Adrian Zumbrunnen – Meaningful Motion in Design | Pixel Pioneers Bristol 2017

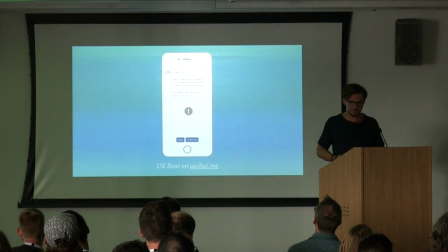And then it asks you like different questions. And sometimes when it tells you about articles and it knows that you've seen the article before, if it has discussed a certain topic like icons with you, for instance, then it will ask you a follow-on question maybe the week later.
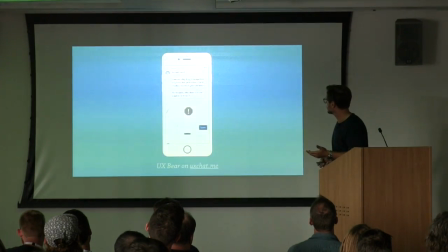So in this case, I talked to Oliver Reichenstein, right?
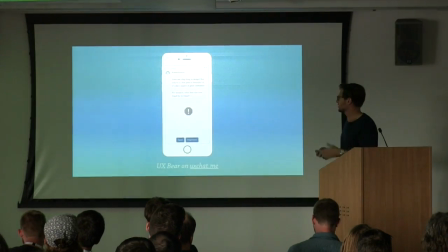And Oliver wrote a blog post about icons, and he talks about the ambiguity of icons.
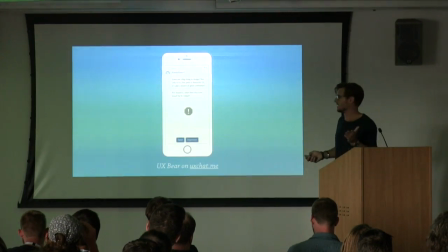So in this case, for instance, what do you think does this icon here stand for in Gmail?
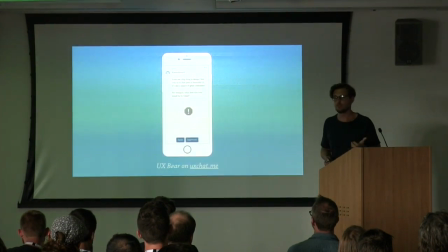Does it stand for spam or for important? Hands up for important.
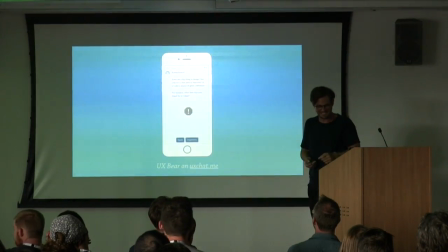I got you. That awkward moment when you... No, it's spam, right?
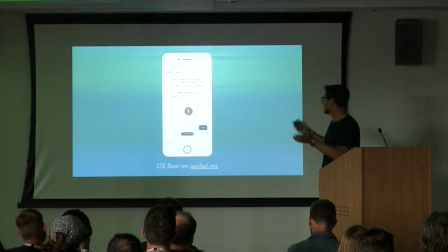So if you tap on spam, you can see how you get like this confetti animation, and you also earn some fishes.
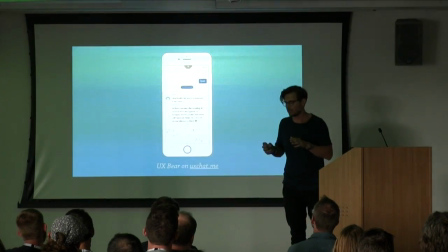That's another story with the fishes.
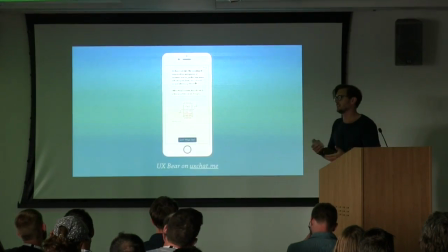But with the confetti animation, it kind of reinforces that idea of reward, of gratification, of something positive that is happening.
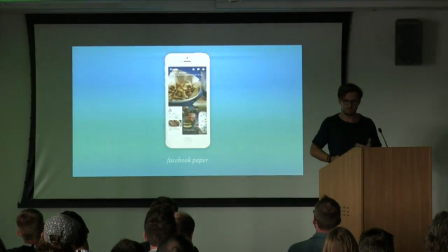Now, when Facebook Paper was announced, people went crazy. Facebook Paper's motion design was so smooth at the time that it literally changed the way people designed apps on iOS.
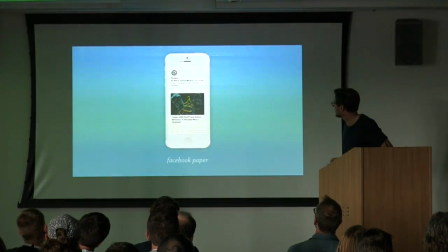It had extremely responsive animation, perhaps even too responsive at times.
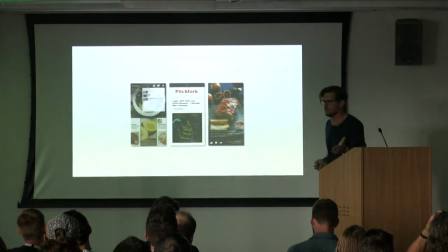And Facebook Paper had really good intentions for it. They also open sourced their animation framework, and it was received very well.
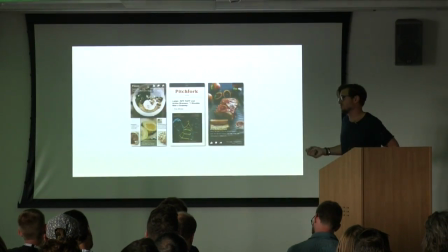However, we all know how Facebook Paper itself turned out, right?
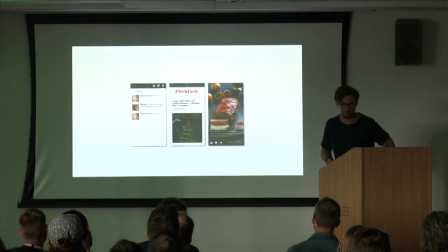It wasn't exactly a success and that's kind of the point right if you design something that looks really beautiful and has beautiful animation
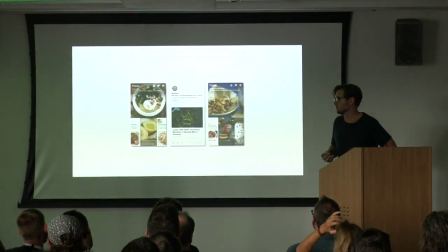But it doesn't really solve a new problem And it's not good design that people are not going to use it so animation is not going to save our asses
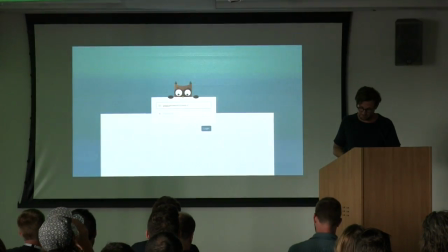And then we have animations.
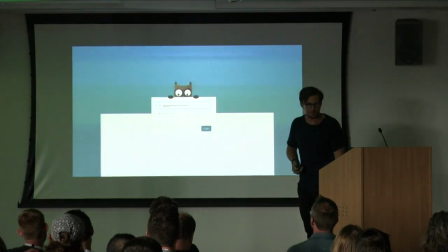We just don't forget like this one This is also an older animation, which is still one of my favorites if you go to readme.io and you enter your password
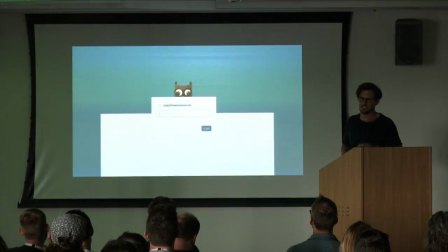the owl closes its eyes so you can type here safely no problem
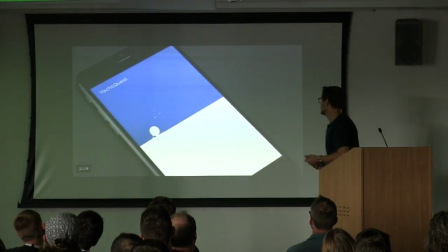and another one of these is the Yacht app, in this case this is a Yacht app
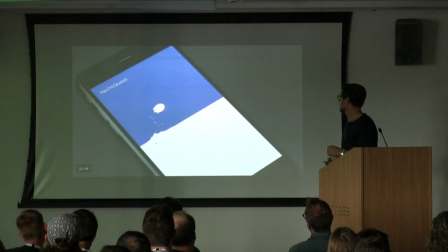basically like a proposal I found on Dribbble what's interesting here is since the whole app is about boats, they use the loading indicator and basically use that playful element of liquidity
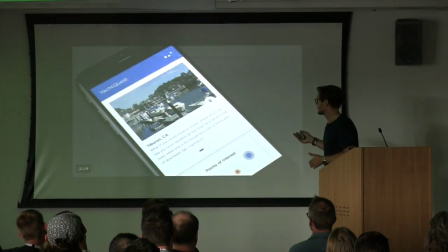if it loads slowly and again here it's a great example not because of the animation itself,
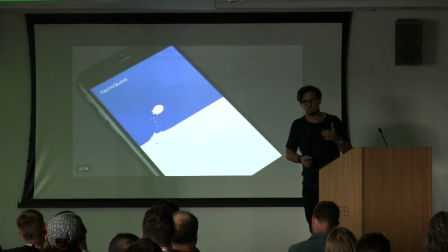which is really beautiful though, but also because it distracts you from the fact that something is loading, right?
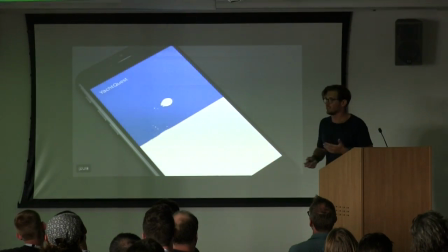You look at this animation, it keeps you busy, and when you think about the loading time, it's not as bad as it would be if you just show a full screen spinner or something like that.
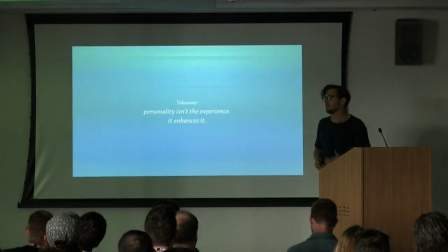So personality isn't the experience, but it can enhance the way we design.
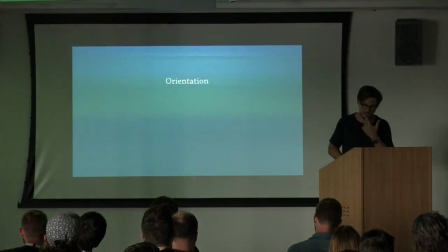So we've covered a few points here today. We started with orientation and how spatial thinking affects the way we design interfaces.
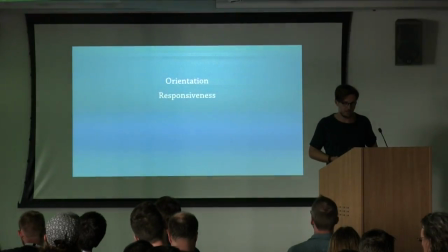And then we went on and talked about responsiveness, how animation is not just static but dynamic to the user's input.
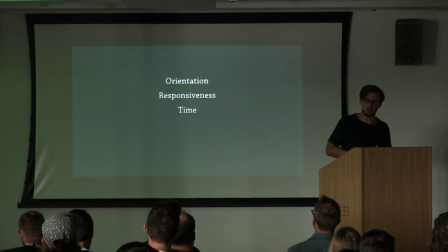We went on and talked about time, how animation can change the way we feel about time.
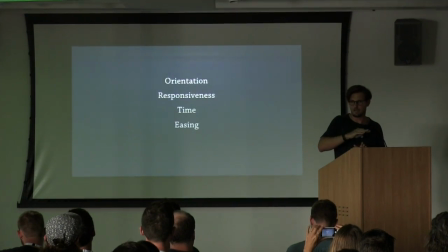And we talked about easing and discussed how easing can be used to make animations more playful, more natural, but also to guide users' attention.
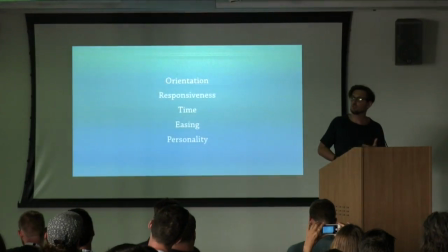And eventually we talked about personality, how we can use motion to give product a soul.
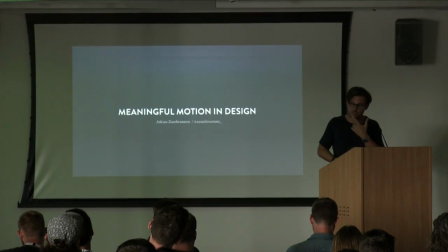So I think combining all of these principles allows us to animate in a way that can support rather than break the experience. And animation is still a relatively young topic, and we still have a lot to learn. So hopefully some of these ideas here resonated with you, and hopefully you think about them when you animate the next time. Thank you so much.